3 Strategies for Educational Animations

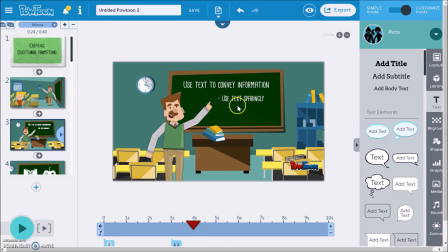251s
Use text to highlight only important and brief information.
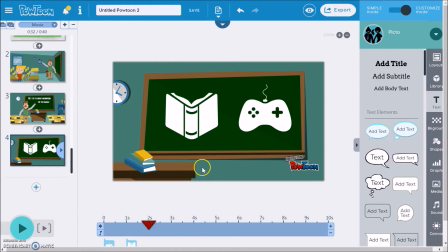261s
The third and final strategy for creating educational Powtoons is the use of icons or props. Props are a great way to present a concept using only a few elements. As we know, pictures are worth 1,000 words.
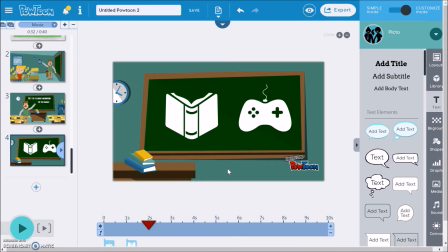278s
Instead of using a bunch of text, you can use props to convey something very simply. For example, in my gamification video, I wanted to illustrate that gamification is the process of adding video game elements to learning.
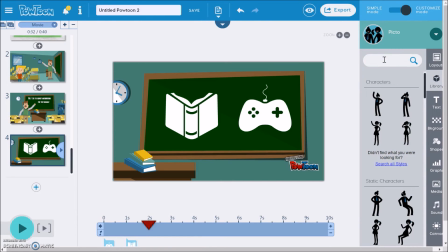293s
I searched for props that would demonstrate that idea. I searched the library for video games, and I chose the controller. I also searched the library for books, since books are a great symbol for learning. You can see some of these props have a lock.
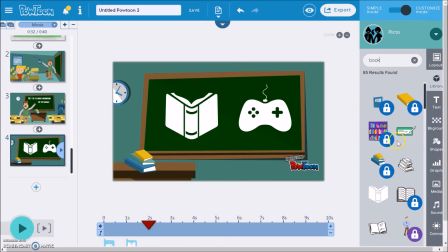313s
These props are premium content and cannot be used with the free version of Powtoon, so stick to the library content without the locks. I also added an arrow.
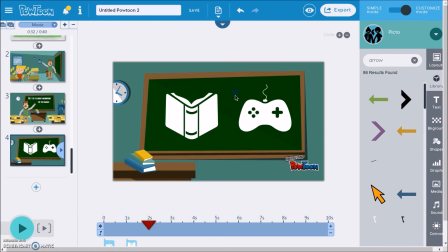331s
I just searched the library for the word arrow, added the image to the stage, and flipped it by clicking the flip button. I added this arrow to illustrate that gamification is about adding video game elements to learning, not the other way around.
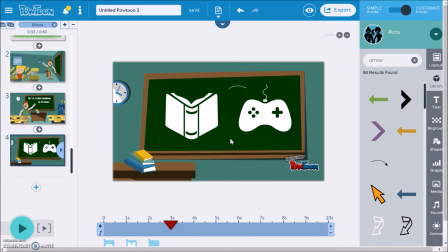346s
So you can see how, with just a few props, I can convey an idea without using a bunch of text.
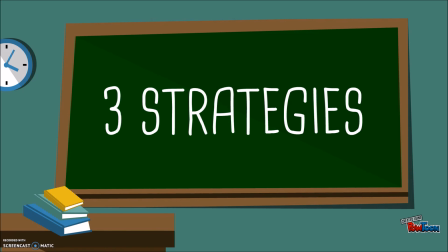354s
So those are the 3 strategies for creating educational Powtoons.
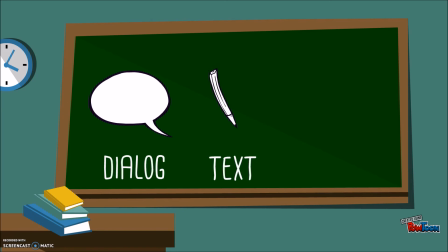359s
You want to use narration, text, and illustrative props.
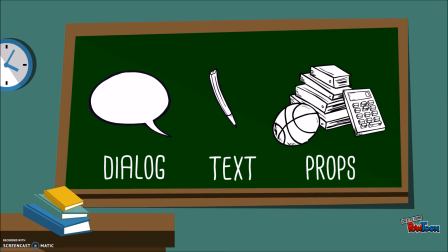364s
Try creating your own educational animation using these 3 strategies.